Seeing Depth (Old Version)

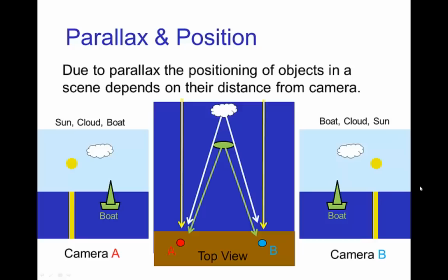A very strong visual cue for depth and distance is a parallax. So parallax is an effect that when we look at a scene from different positions,
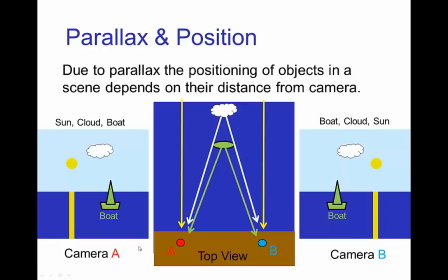the locations of objects change depending on their distance from the viewer or the camera. So let's picture this scene that we are at the beach looking into the horizon,
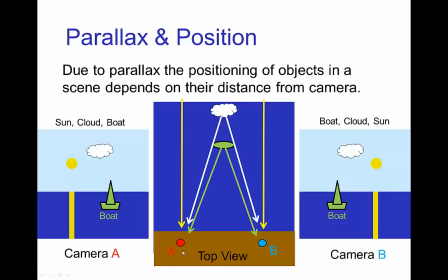and in the first case when the camera is in position A, we have from left to right the sun, a cloud, and then a boat on the water, and we can do the ray tracing to see that those are those positions.
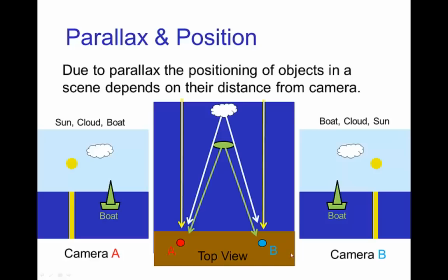The boat is closest to us, then the cloud, then the sun. Now, if the camera moves to position B, these locations in the field of view change, and we have the boat, then the cloud, then the sun.
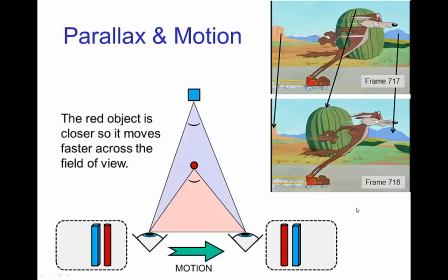This effect of parallax and how it position in a field of view changes as the camera moves changes is very effective in showing distance in an animation.
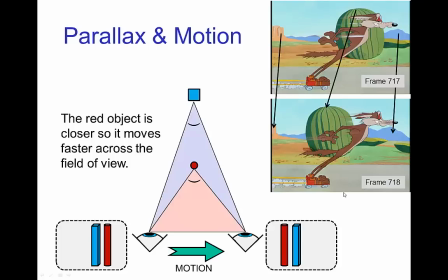So in this case we see two consecutive frames, the camera is tracking with the character, and we see that because the cactus shifts a large distance in the field of view, it's closer compared to the mountains which are
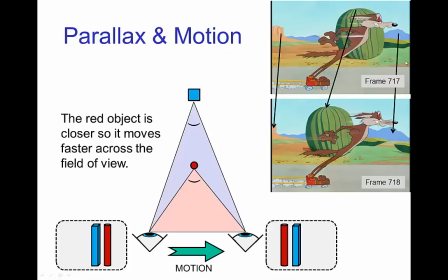very far in the distance because they don't shift very far. Same thing here, we have a red object closer to us than the blue object. So as the viewer moves from one location to another location,
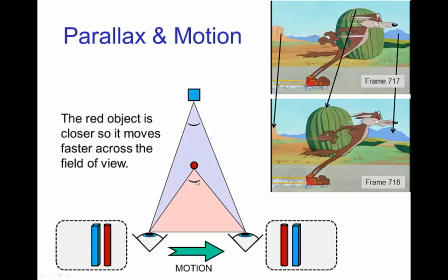the red object moves furthest in the field of view than the blue object, that indicates that the red object is closer.
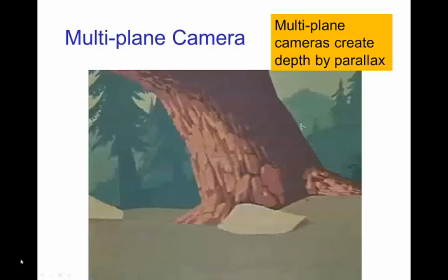So, this parallax principle is used in multi-plane cameras, let's hear Walt Disney explain that to us.
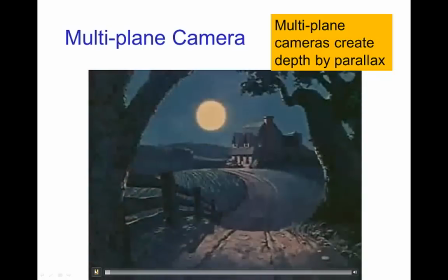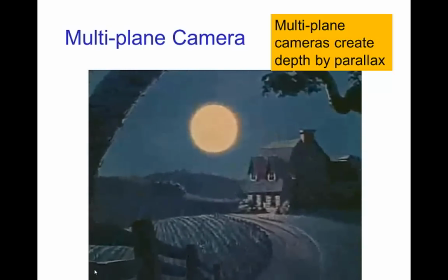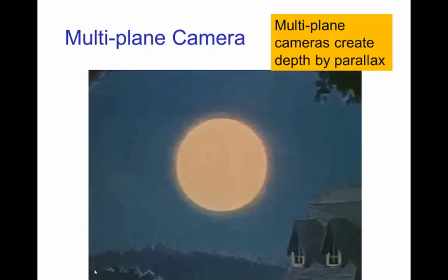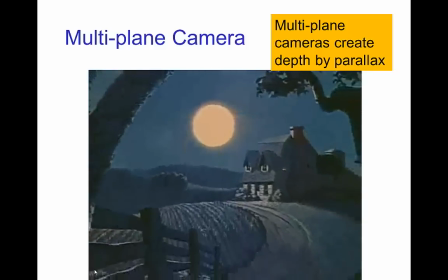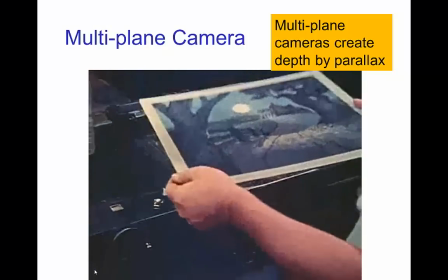painting and make it behave like a real piece of scenery under the camera the trouble was we were
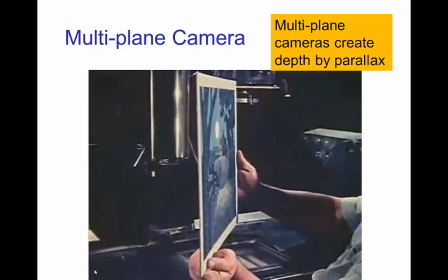photographing a flat two-dimensional background so
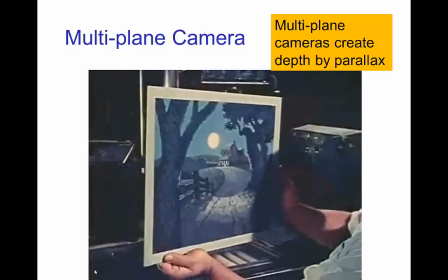we set about making plans and blueprints for a new cartoon camera that would overcome this the
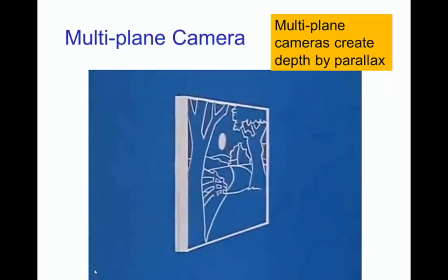different elements in the scene were separated according to their varying distances from the viewer
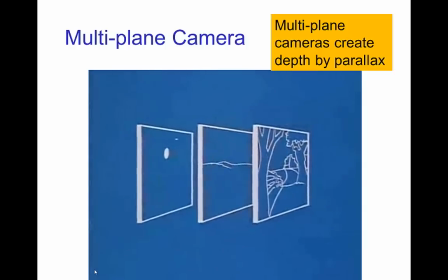this put the moon on a plane farthest away from the camera
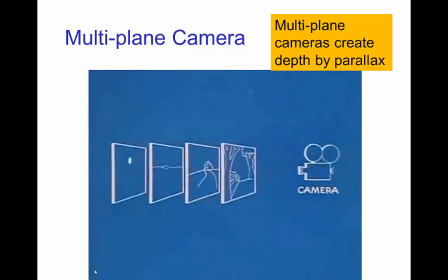with our original picture broken down in this manner it is possible to control the relative speed with which each individual part of it moves to or away from the camera but the moon remains absolutely still and so it will
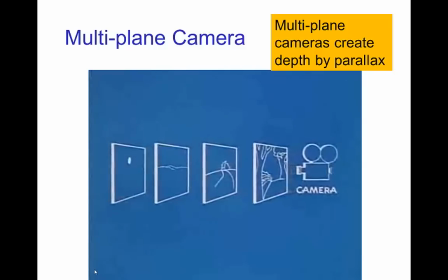always remain the same neither growing or shrinking in size of
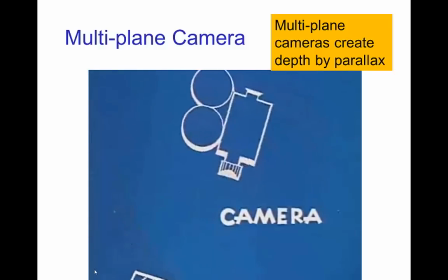course our cartoon camera does not shoot sideways but is placed above and shoots downward toward the drawing.
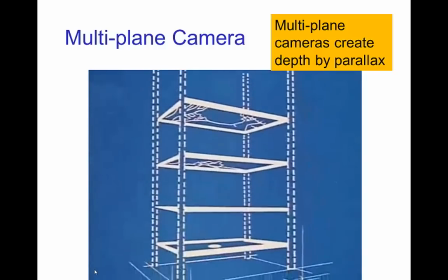Since this new camera used many planes, we called it the multi-plane camera.
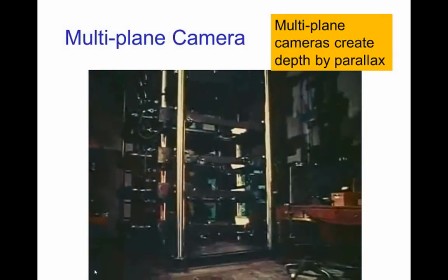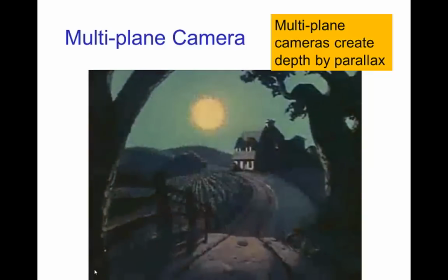And here now is our same moonlight scene, the way the multi-plane camera sees it.
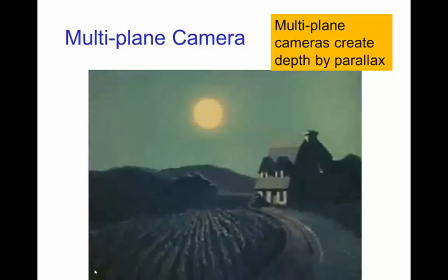As you can see, we finally got the moon to keep its proper distance. This trick of obtaining a feeling of real depth and dimension